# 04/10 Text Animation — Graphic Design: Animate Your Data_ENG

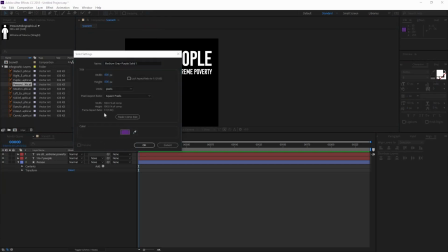(4:07)
And let's go and pick that purple that we were using in Illustrator. So just press OK.
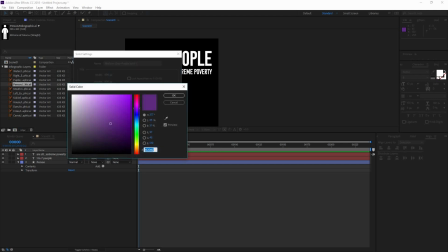(4:12)
It's this number.
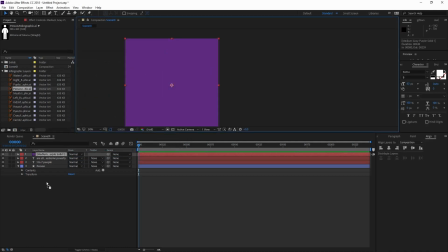(4:16)
And now it's going to be all the way on the top, so just drag it and drop it on the bottom. Now, I don't want to accidentally mess with it or touch it, so I'm just going to lock it. But first, I'm going to name this one purple.
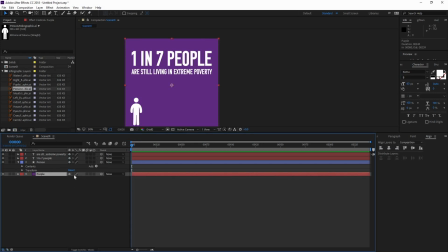(4:31)
So now that I lock it, I'm just going to go onto this little lock. So now I cannot move it or edit it in any way. And now it's time to animate in our text. So I'm going to go to my rectangle tool and create a rectangle that covers the whole text.
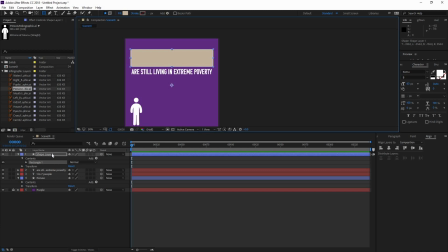(4:51)
The color really doesn't matter, because this is going only to be a mask. So I'm just going to rename this one mask. And I'm gonna do the same with the one on the bottom, but make sure that they are not on the same mask. So I'm just going to undo this. Click again to make a new shape layer. Make it there.
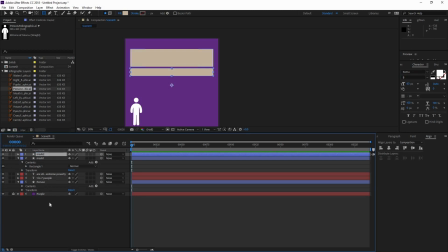(5:08)
And let's rename this one mask 2. Now let's go here to this 1 in 7 people.
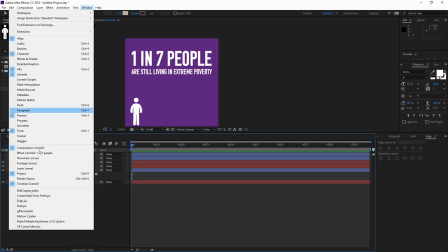(5:16)
We can remove the visibility of the masks. That's okay. I'm gonna go to Window, Effects and Presets.
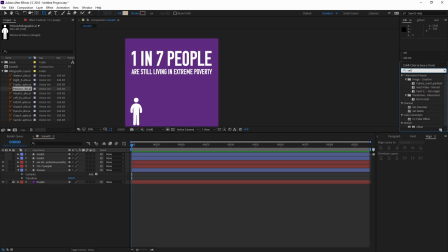(5:23)
And here I'm gonna type Set. And I'm going to go and find here on channels the set mate. I'm just going to drag it and drop it to this 1 in 7 people. And now here for the take mat from,
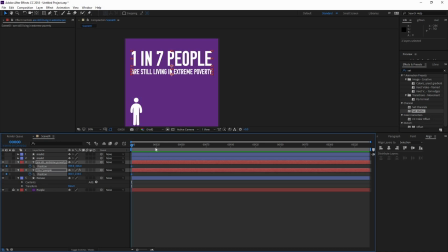(5:41)
I'm going to first show you how the position works. So I'm going to go here on the first frame, add a keyframe, then go to around 24, which is a second and another keyframe. Now I'm just going to drag them to the bottom.
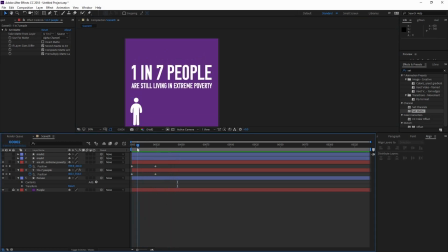(5:57)
So now if I preview my animation, you're going to see by pressing my spacebar, you're going to see that the animation, it's moving good, but it's not really what I want. So I'm going to go here on my set mate, that masks number 1, and you're going to see how the text is appearing like that.
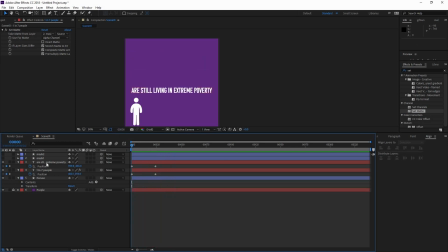(6:14)
So just the 1 in 7 people is appearing from mask number 1. Now I'm just going to copy by pressing Ctrl C and paste that onto the second line of text. And change the take mate from to layer number 2, to mask 2.
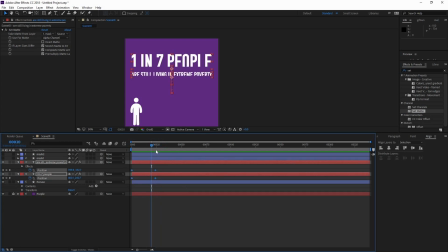(6:29)
So now you can see how they are entering. Now the animation is kind of boring, so what I need to do is go right click,
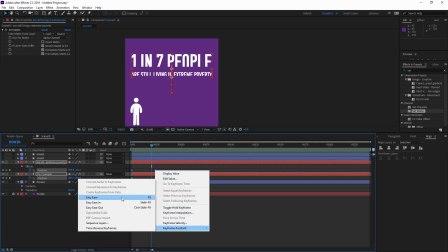(6:37)
and then go keyframe assistant and go easy ease, or you could use the shortcut F9.
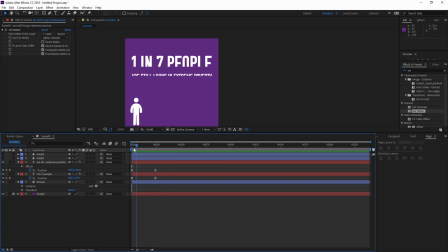(6:42)
Now if I preview the animation, you can see that this is a little bit better, because now the velocity is not constant. It's getting a little bit of speed and then it's losing it. So that's what we want, but we want to exaggerate this motion.
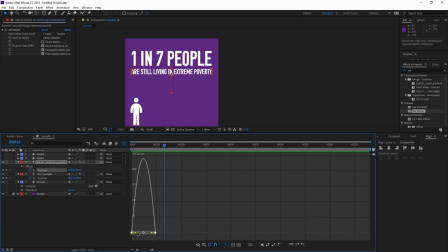(7:00)
So I'm gonna select these 2 keyframes and drag the handles to the middle. You're gonna see how now the animation is a little bit better because the change of speed is really something that you notice.
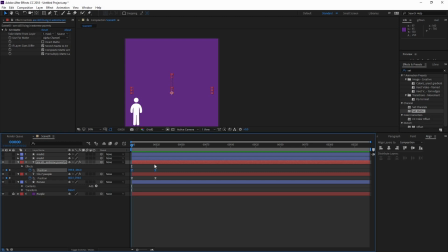(7:15)
So I'm gonna go from a purple background to have to appear this text. And now I don't want them to be on the same.
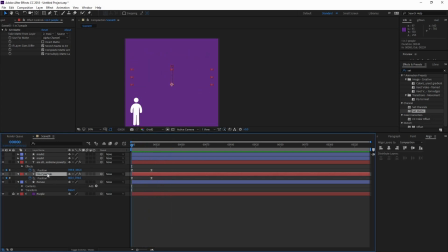(7:28)
Actually, I'm gonna make them a little bit faster first. But I actually want the second line of text to appear after. So I'm just gonna move it a couple of frames. So now first appears 7 in 1 people. Sorry, 1 in 7 people, and then the second line of text, which is exactly what we want.
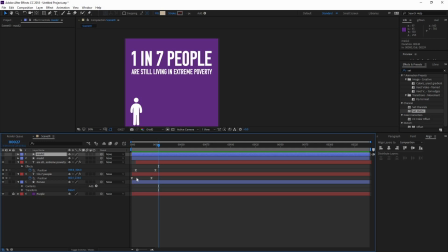(7:47)
So now I can just select this mask and here. Click here on my shy button and on the ones of the mask as well, also on the background because we don't need them, so we have a cleaner work area. So in the next lesson, we're gonna work on our shapes for our person.